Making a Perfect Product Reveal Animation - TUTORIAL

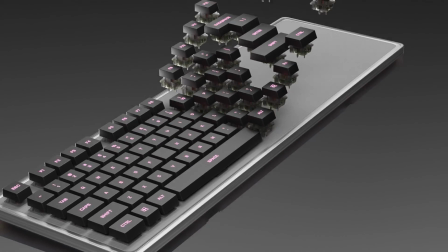So many of you have been asking how I made this animation, but nobody actually asked.
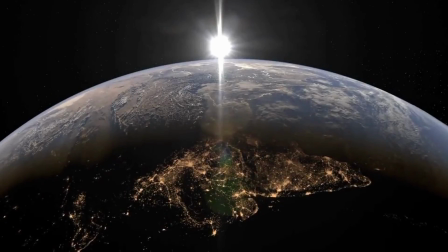Anyway, let's see how I did it. There is always a start point to everything which defines it.
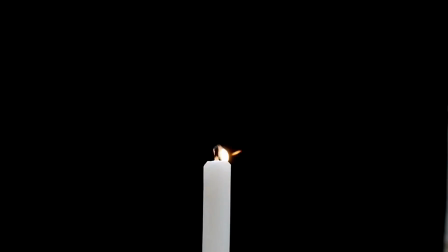Same way, we have to make a start point for our product as well.
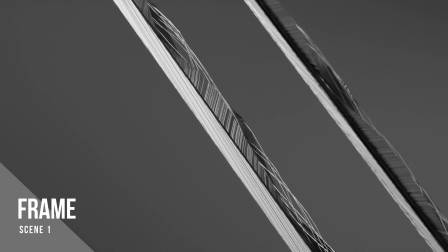That thing is the frame of our keyboard, which is quite unique and premium in look.
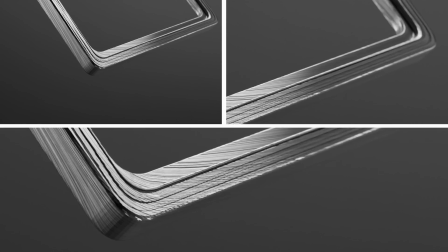And we will use it to set a theme of gray and black. I love black.
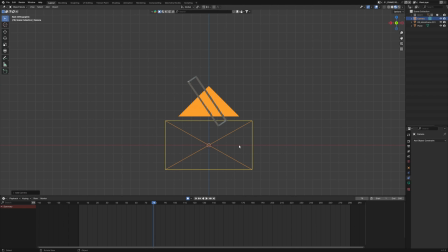To start with, let's add a camera to the scene and a background plane in this way.
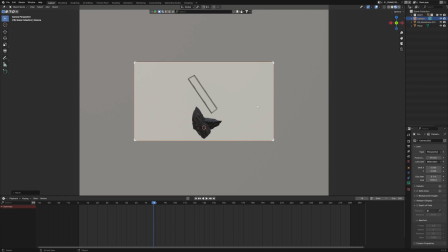Also, we'll add a rock, but why the rock with our frame on top of it?
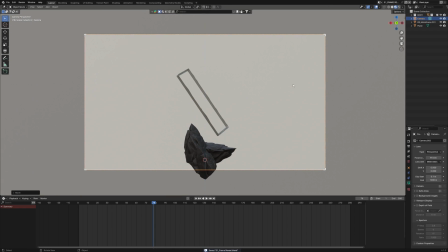Because essentially this frame might have been made from a rock. Maybe.
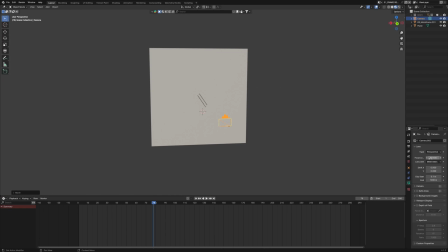Also, I will go to the camera settings and change the focal length to about 90mm.
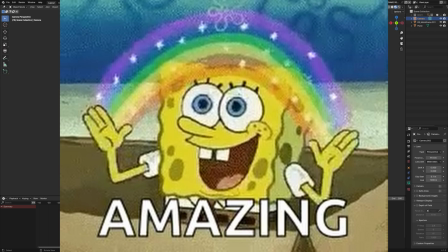That way the products look more amazing. Also, I will divide these panels from here.
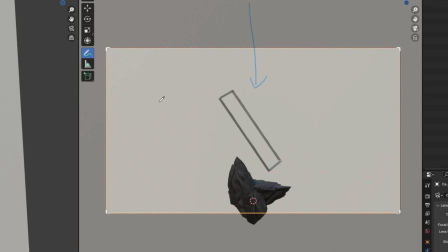My mind says, let's have the frame come down from top and have some cool zoom in shots.
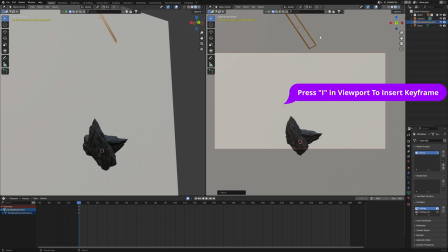So let's first keyframe the position of our frame so it would come from top and down onto our rock and make it really slow, not that fast. Just coming down looks bland. Nobody would hire you if you make this.
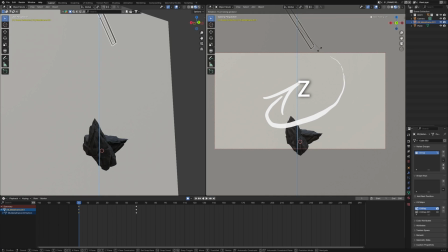So let's have a little rotation on the z-axis as it's getting down. And get this. To make it even more smooth, what I will do is go to the graph editor, enable Z location, zoom in.
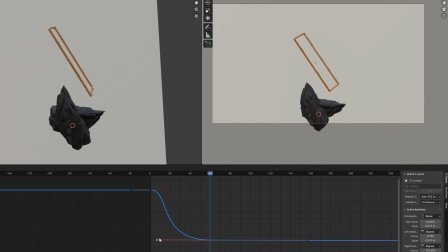We are going to stretch this one. So when it comes down, it becomes really slow.
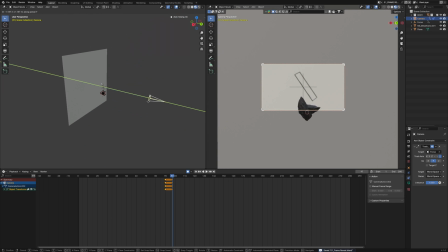Now I will wait for about 20 to 30 frames and then zoom into the edge of our frame to show its premium quality.
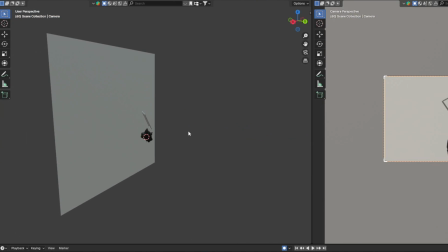But how to have that as a proper animation? So first of all, I will add an empty, which will be our focus point.
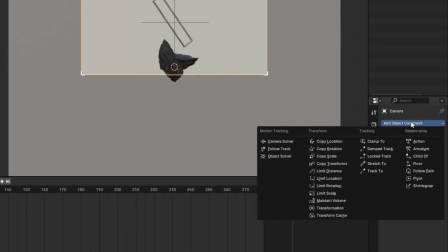Then apply a constraint on our camera, which will be a track 2, and select the empty in that.
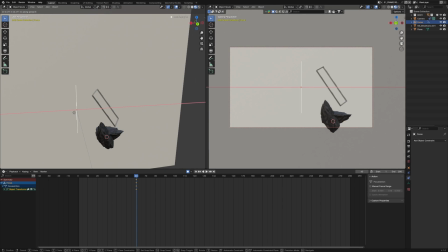I will rename the empty as focus point. Now wherever I will move this empty, the camera will always look at it.
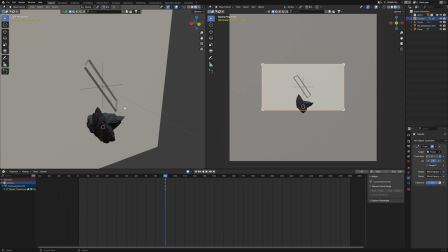Our first zoom in will be at the 90th frame, where I will keyframe my focus point and the camera,
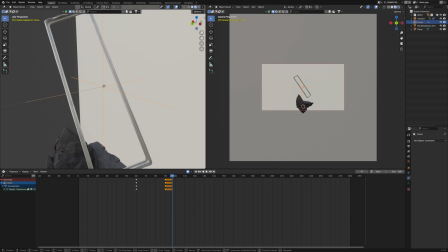because camera will be zooming in and the focus point will be switching to its edge of the frame.
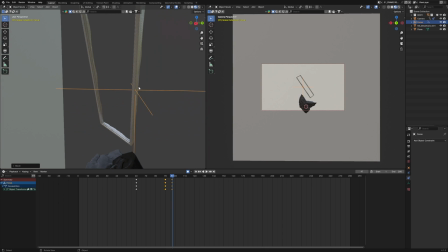Now one thing you should know is that in Blender 4.1,
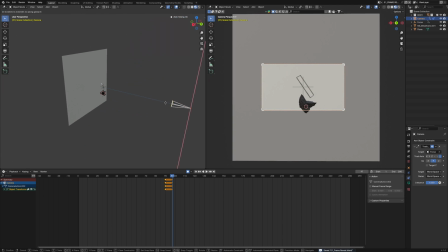you just have to press I to insert a keyframe and it automatically applies keyframe on all the channels.
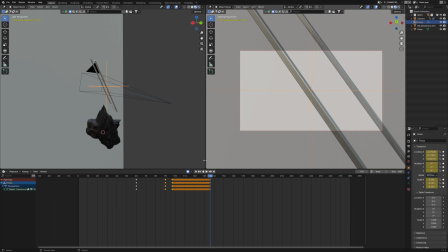Now I will wait for around 30 frames. Then we can again keyframe our camera and the focus point and switch to the corner, just like this.
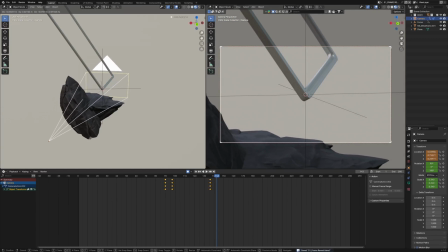The camera angle matters a lot in every particular shot, so I make sure to have a kind of a low angle shot when zoomed in.
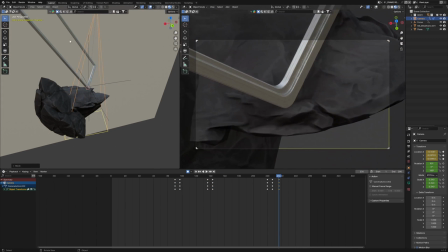Finally, we stay for around 40 to 50 frames and have a camera transition out.
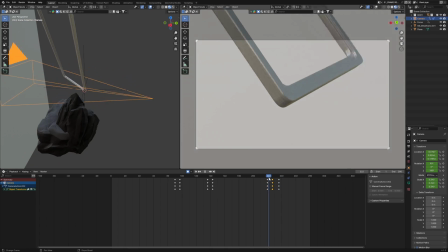You can even pan out into the darkness, or you can just have a rotation camera around the corner of the frame.
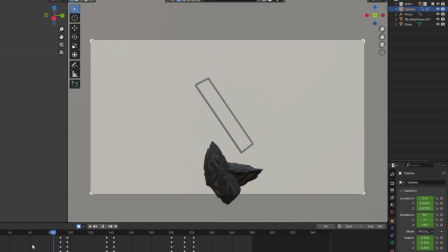We can focus on this later. Right now, if we play the animation, it looks not worthy.
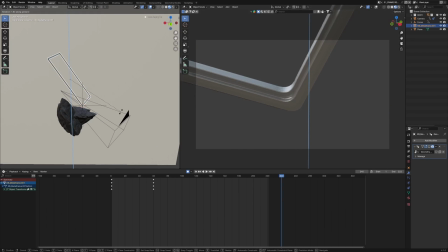So to make it better, to make it look like something is happening, we will let the frame rotate throughout the animation.
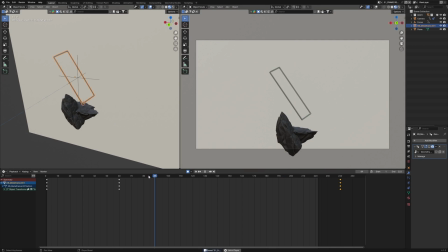So I will keyframe it at the last frame. Now if you play, you will see it got some life into it.
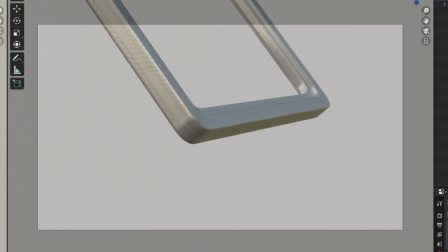As it's rotating, it gives some dynamism, if that's a word.
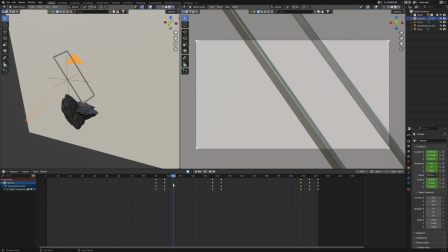Second thing, the shift to edge and then to the corner is like a repeated process, and I don't like repetition.
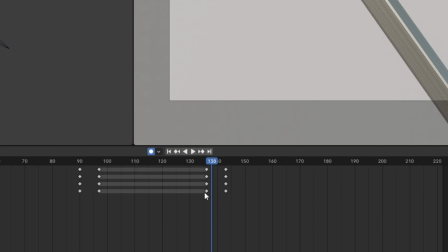I like new things. I will show a neat and cool trick. I will bring the transition frame together like this for the empty and camera also.
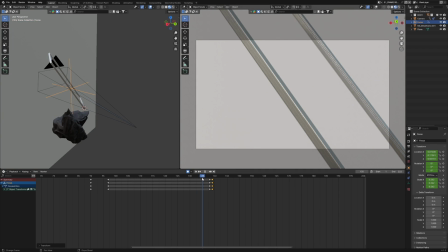So it looks like instant switching. Now here is the magic. Go 5 frames before it, keyframe on our camera,
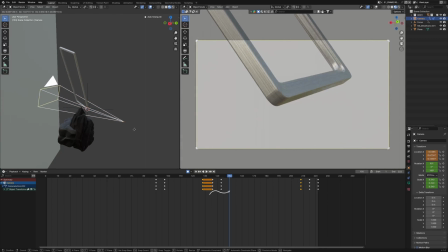then go 4 to 5 frames after those frames and move in our camera and keyframe it again.
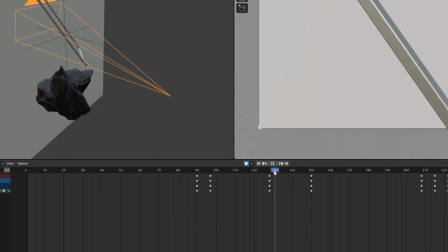After you are done with it, delete the keyframes in between for only the camera and hit that spacebar.
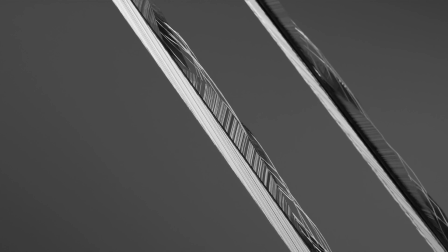Now fast, so go subscribe to my channel. Final effect, which I have created using geo nodes, which is quite simple.